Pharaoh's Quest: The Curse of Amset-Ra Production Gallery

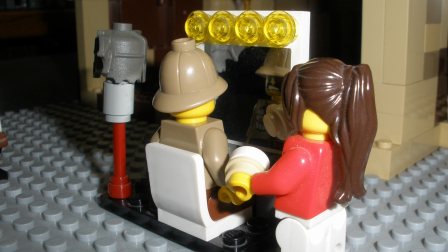In fact, historical accuracy was something that I really emphasized when creating this film, in order to make ancient Egypt, World War I Beersheba, and 1920s Egypt feel as authentic to their original time periods as possible, minus the whole supernatural mummies coming back to life thing.
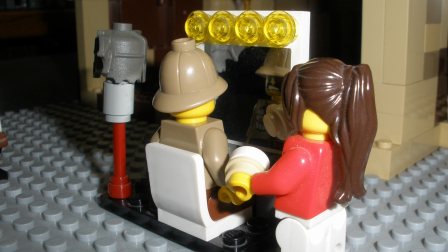I don't have any pictures of the Beryl Bar or Beersheba courtyard sets, but along those same lines, both of those were designed to be as accurate to their original locations as possible.
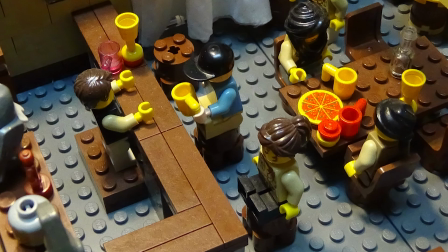And also, fun fact, during the development of this film, another film titled The Bartender's Tale was filmed as a 24-hour animation contest entry, and it was filmed using the same Beryl Bar set. It ultimately was not finished in time for the competition, but it was eventually released,
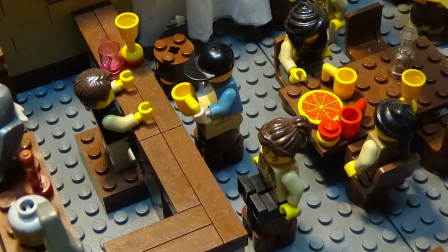retroactively, I should say, on May 3rd, 2024, as part of the 20 Years Young celebration.
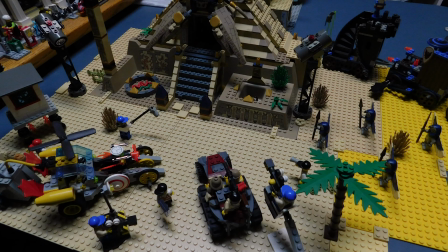And that brings us to the final set, this absolutely massive three-movie-spanning final set that is Amset-Ra's Scorpion Pyramid. So this set's interesting in that it technically has a practical interior,
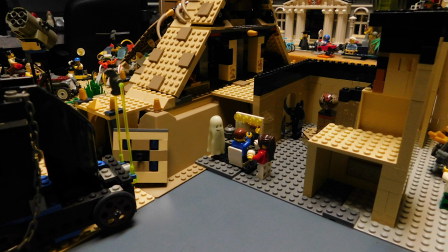but it's built out from the back of the Scorpion Pyramid, like you can see in this photo here.
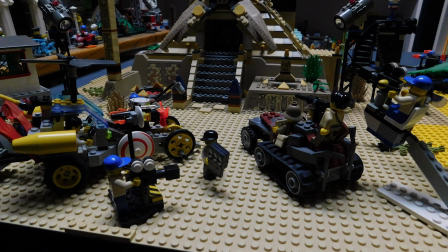You can see elements here that are related both to Pharaoh's Quest, The Curse of Amset-Ra, and A Future in the Past. Patrick the Movie also filmed using this exact same set, even though there's nothing related to that film specifically in any of these photos.
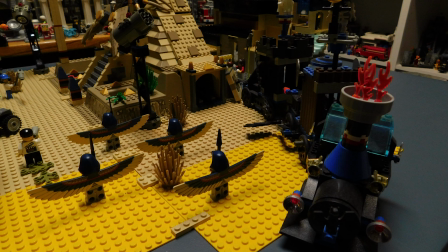As for the reason why I would shoot three films simultaneously, the main purpose for that was to maintain continuity between different films. I had to film all of those things happening simultaneously while making sure everything was staged properly.
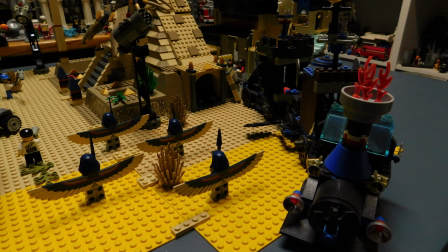There might be a few hints that were thrown around in between these different films connecting them all together, but I still wanted to make sure that everything that you see in each of these films is
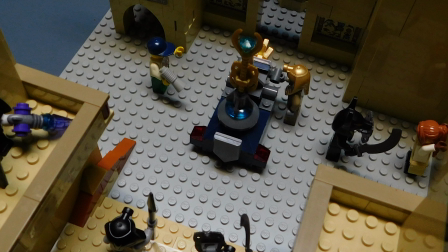specifically for that film. And to finish off, here's taking a closer look at that burial chamber part of the set. So when I was designing this part of the set, I knew I wanted to mix in some science fiction elements in order
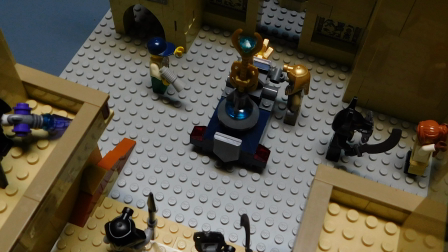to help sell the reveal that Amset-Ra's magic is literally just alien technology, but I also still wanted to make it still clear that we're still inside of an ancient Egyptian tomb.
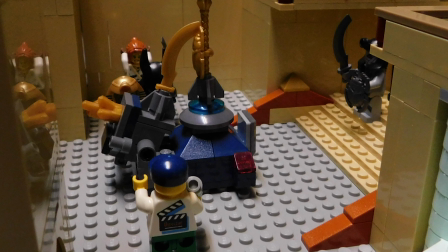Primarily the machine, but also a few additional things within the burial chamber as well, to sell that idea that things are a little bit different in this room. So overall, it was a really great experience making this film.
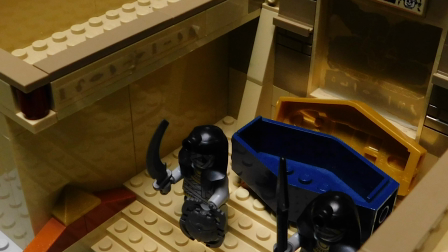Not only did I get to experiment with new ways to pull off different effects, but I also got to play around a little bit with being in a different time period, having everything more explicitly supernatural compared to the Johnny Thunder saga,
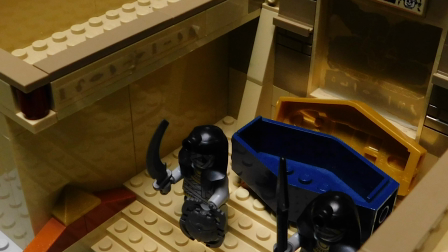and also having this completely different set of characters. At that time, archaeology was different.
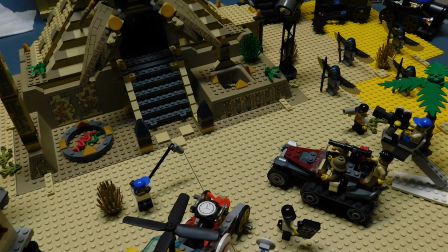How would people back then react to like these supernatural occurrences in a time where archaeology was less about learning about history and more about fame and glory? So it was a lot of like deconstructing and playing around with those character archetypes.
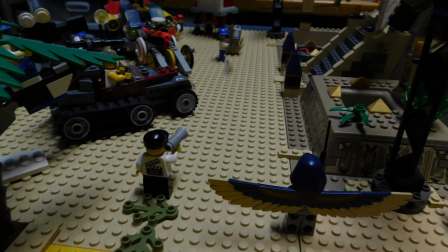Also tying everything into historical events like World War I and specifically the Battle of Beersheba. It was definitely a big departure from the Giant Thunder Saga simply because it's set in the past,
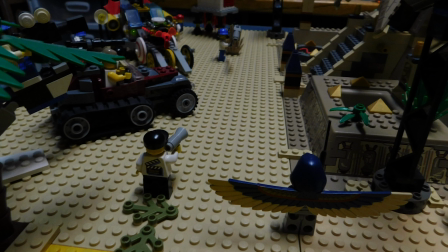whereas the Giant Thunder Saga is present day. So that also created a nice contrast.
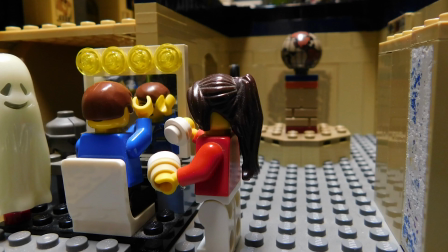And that concludes this behind the scenes featurette.
Nice one!
Thank you for watching, and I'll see you again soon.